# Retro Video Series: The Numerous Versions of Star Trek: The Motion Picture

A little bit of discourse here as Sulu kind of mentions that, well, he wandered back, well, he got her,
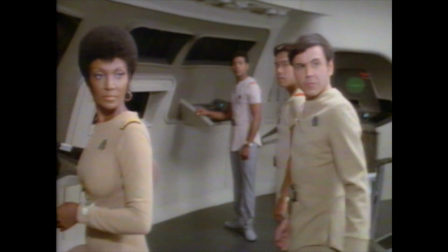and then the alien instinct kind of says, well, Degar's been here through every step of the refit and everything like that,
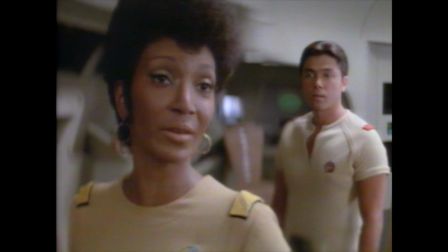and who has a nice little line here the possibilities of our returning from this mission in one piece may have just doubled so it gives a little extra context a little more character little kind of graceful transition as you move into the scene with Kirk and Decker in that regard but after Ilya
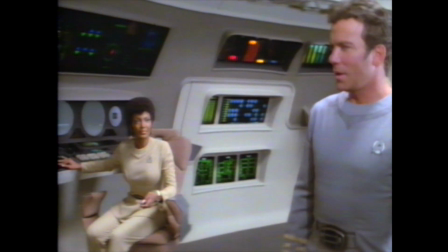comes aboard and Kirk gets sent off to the transport room to kind of deal with McCoy nice little added scene here it's kind of interesting a little bit that kind of expands more on the the sexual prowess of the delton people and kind of having the fact that chikov sulu kind of had this sort of reaction when she's announced on the entire bridge and just having this thing where sulu's kind of fallen over himself kind of being
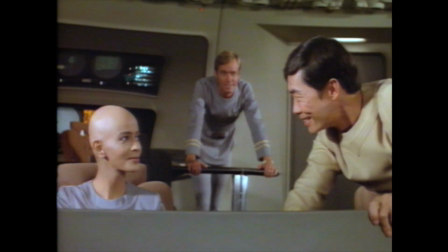doesn't know really how to uh compose himself in front of her it's nice all scene between
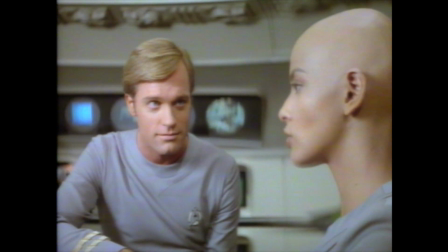her and decker they're just kind of a little bit of a flavor to everything in that regard And they had this extra scene before McCoy beans up and the Yeoman kind of says Said something about first seeing how it scrambled our molecules
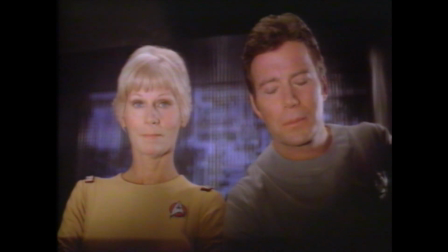Well, I like this a little bit. It's a nice again graceful transition into the scene Gives a little bit of a levity and kind of sets the stage for like Okay,
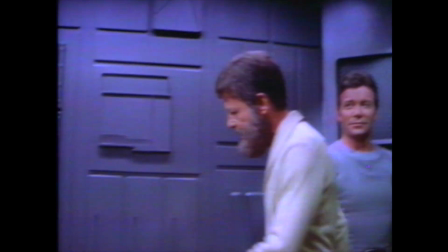now we kind of know who's coming up even though We just had the horrible transporter action with the Sonak and everything like that It's not gonna set the stage for dr. McCoy coming on board. So just a really good tag I really like that quality of that scene so much that they brought over to the later version of the film.
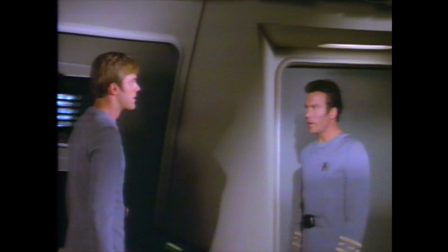And after the wormhole sequence, as Kirk kind of calls Decker off to his quarters, they have a little bit of a confrontation between them.
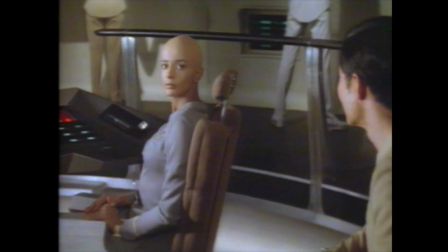Nice little reverse angle shot on Aylea. There's a little bit of an extra thing going on. We have Sulu who assumes the con, and there's a little bit of just a thing where she's not quite paying attention.
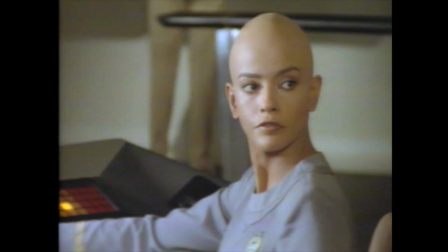She's a little bit wrapped up in the moment and stuff like that. So, there's a little extra tag here. It's kind of a nice type of beat to have to expand that relationship.
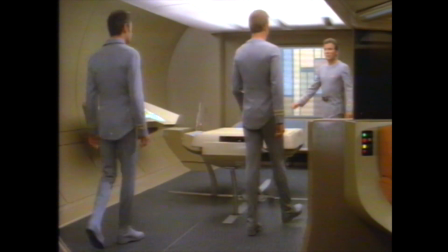But another little thing is, after you get the entire thing where Kirk and Dicker and all that type of stuff,
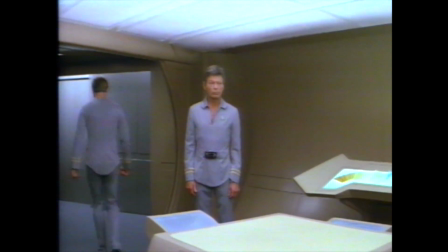and Dicker leaves and you have this sort of breaking up of the entire sequence here. Then you come back to McCoy and Kirk. There's a little extra footage, a little alternate footage at the start of this whole thing.
And another thing.
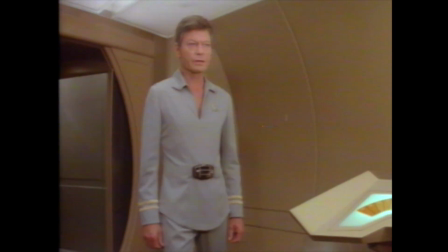Get out of your bones. The ship's doctor, I'm now discussing the subject of command fitness.
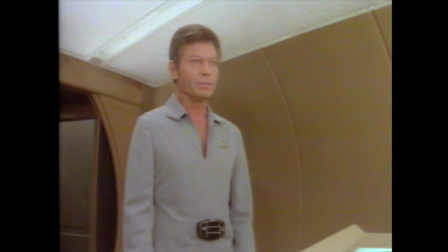Make your point, doctor. The point, Captain, is that it's you who's competing. you ram getting this command down Starfleet's throat
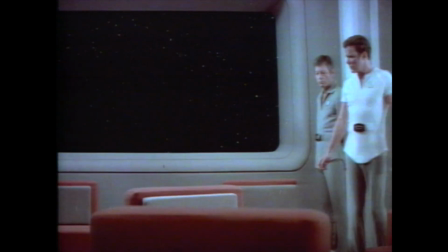you use this emergency to get the Enterprise back now the next bit of added footage is at the end of the Kirk, Spock, and McCoy scene
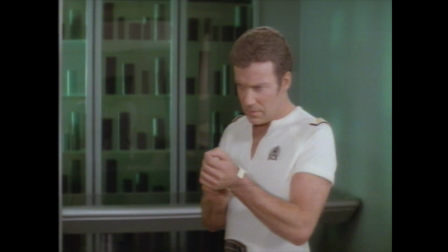where we're at pages Kirk and there's a little bit of an extra dialogue from McCoy that does feature in later versions but there's some rejiggering that happens in the later versions that kind of streamlines the scene better but seeing it in this context is kind of interesting on my way
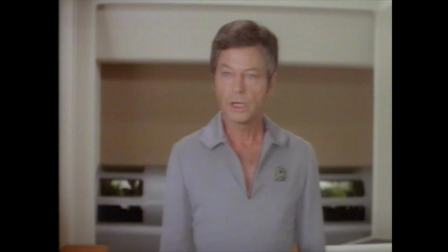Jim how do we know about any of this?
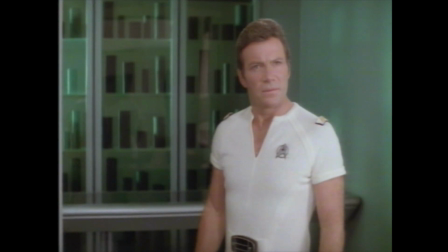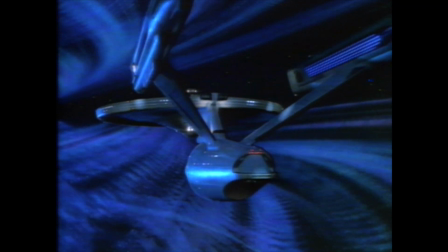And after this is when the Enterprise encounters the cloud. There's just some array of different footage here when the actual sort of plasma weapon is coming after the Enterprise. And it, one of the things where I do feel like it gets a little baggy.
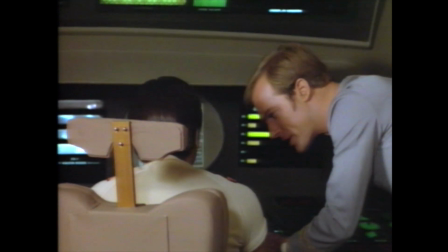Feels like it kind of cuts down on the immediacy of the threat here when you have just a lot of other chat on different things happening on the bridge between Decker, Uhura, a couple of other things here and there. Just a lot of extra footage kind of poured into it that kind of expand the scene out. Where it feels like if you have much more the immediacy of the other cuts It feels like a much more pointed sequence getting to the
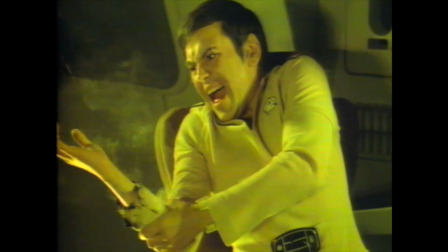direct threat involved with it And the next thing is the fact that after Chekov gets burned up by the Short-circuit electrical systems from the plasma weapon used on the Enterprise I like this scene where they got Ilya coming using her delton abilities to ease the pain off
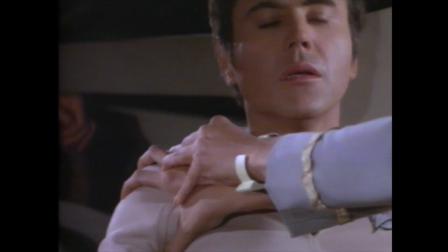everything It adds more to her character more about the delton people more intrigue overall, just gives more layers to who she is, shows her compassion.